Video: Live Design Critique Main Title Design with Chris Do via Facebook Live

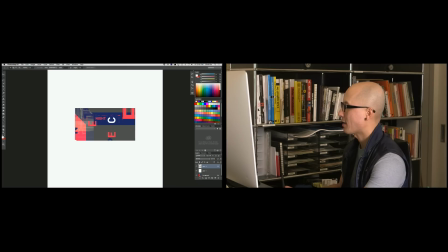[49:30]
All right, so I'm going to lock that layer right there, okay?
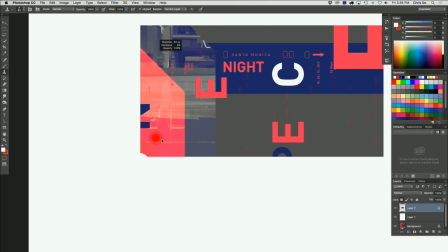[49:33]
And I'm just going to go and grab my stamp tool, get a nice chunky size there, and just really quickly fix it.
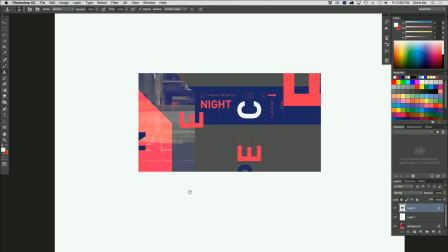[49:42]
And nobody's the wiser for it. So instead of recropping, I'll just go in and do that. That's super easy to do, right?
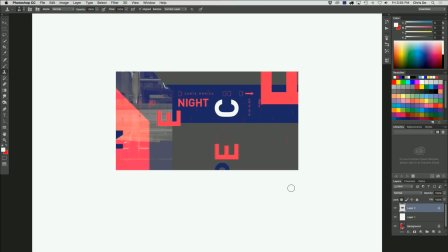[49:49]
Now, why did I pick this frame and why did I rotate it? One, I wanted to show you the versatility of doing a giant comp like this.
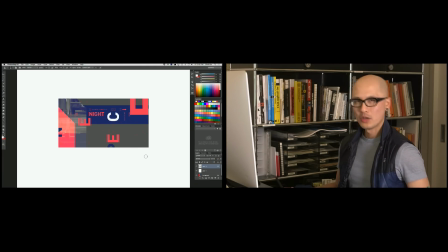[49:56]
Two, I wanted to make sure you guys keep an open mind and look for the happy accidents, the kinds of things that you can discover if you're not locked into a very prescriptive way of working and seeing things.
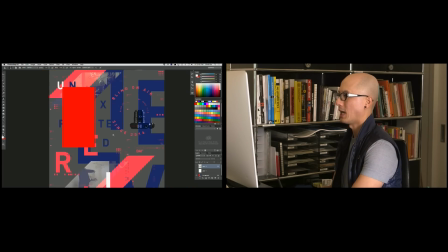[50:05]
But look at this. Okay, well, I got to redo or revert this file.
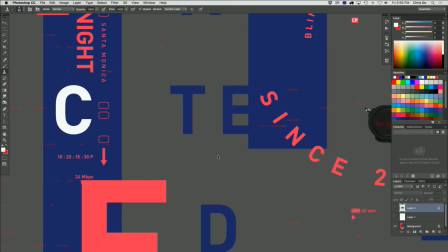[50:10]
Give me 1 second. All right, go back.
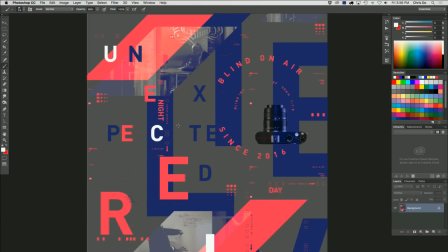[50:15]
The reason why, I'm going to change this, 3,000.
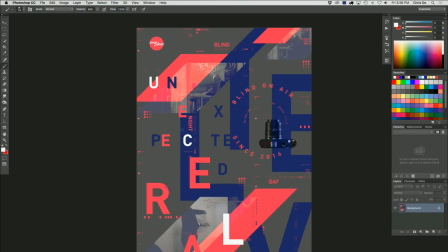[50:23]
The reason why is because the answer is right here. Because I saw this guy right there. Because that one was vertical, I knew I could take something like this and crop it, and then I knew then it would work.
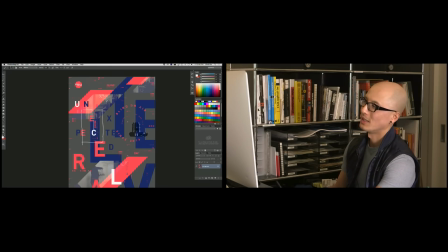[50:39]
And people wouldn't be like, well, why is everything turned? Because that would be the one element that was oriented correctly. That caught my eye right away. You see that? Mm-hmm. Now you guys can get really tricky.
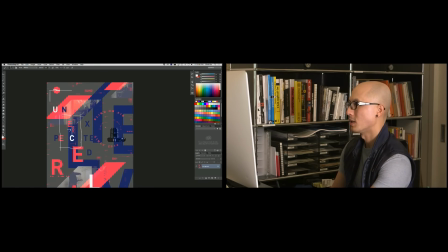[50:51]
You can do crops like this, you know. This is an ugly one.
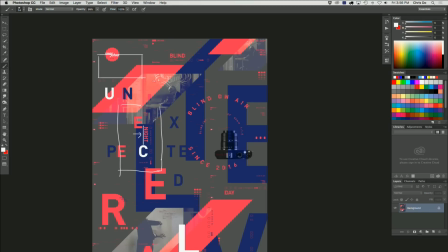[50:57]
But this could be a framing device here where you have this circular element and you have these things that a skilled animator can come in and animate and do some really cool stuff with. And then this all here could be live action. And maybe there's a lower third right here.
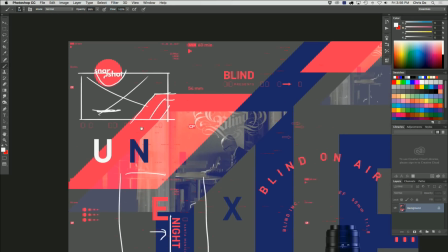[51:12]
Okay? And let me zoom in so you guys can see that a little bit better. What I would do, I goofed here.
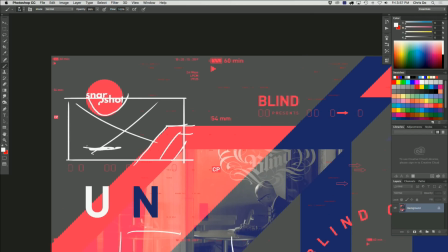[51:18]
I really should have lined up the type right there. So it follows this. I like things that are anchored on the left edge, a justified left edge. It shows that there's, even though you may not be aware of it on a conscious level, on a subconscious level, the order makes you feel a little bit better.
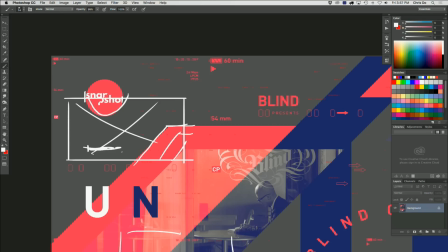[51:37]
Just anchoring things so it doesn't feel totally random. And I'll talk more about movement in design at some other point, but not today.
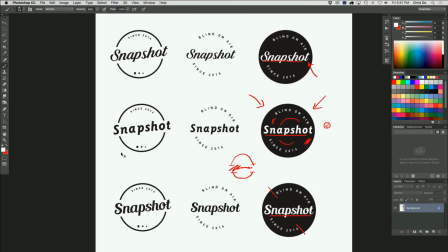[51:44]
All right, let's keep jamming here. We got some global people on here, and I just want to say thank you for tuning in. I'm seeing it's 5 a.m., it's 1 a.m., it's nearing midnight. I really appreciate this. Why don't we do this? Let's do a roll call. Everybody type into the comments below what city you're calling from, and we'll just read them all off. Okay, everybody do that right now. Yeah, I'm seeing Bali, Portugal. Future Worldwide. That's not a place. Come on, Jacob. Don't get too clever, Jacob. Dublin. Wow. Dublin, Ireland. Beautiful. Edinburgh, London, Chicago, Vienna, Olympia. Oh my God, they're going too fast. I can't read it. Go on, Ben. Keep up. Miami, New York, Portland, Sylvania, Houston. Hey, hold on. That's like a Pitbull song, right? Ibiza, London, or is that a Jennifer Lopez song? I don't know. Go to. You guys are going to break the internet. There's one I can't even read. Netherlands, Serbia, London, Morocco. Man, you guys are troopers. Woo! Thanks for tuning in, you guys. You guys like this kind of stuff? I'll do more if you want it. Next week, we're going to look at your design, though. We have one more here, Ben. Okay, let's take a look. Cut to this screen. Thanks for all chiming in, you guys.
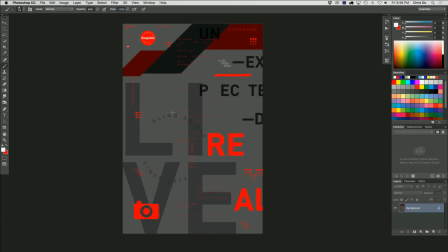[53:02]
Thanks for staying up late or waking up really early. For some of you guys, I know it's Saturday already, and that's really cool. I'm honored and humbled by the fact that you're here tuning in to watch Skinny Bald Guy and the Bearded Man. That's a new segment. Skinny Bald Guy and the Bearded Man. And we'll do like David Lynch, red curtains and the checkerboard floor.
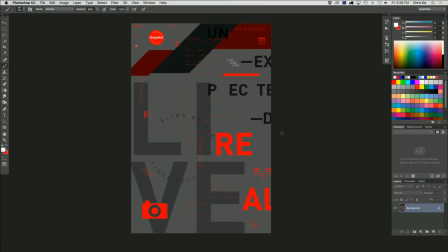[53:21]
Awesome. Just like Twin Peaks, you guys. So this is one more design here. This one doesn't seem to have the kind of same energy as the other ones, and I'll tell you why. It's because the elements on this screen are just too big. I don't see a lot of frames in it. I see like 2. Okay?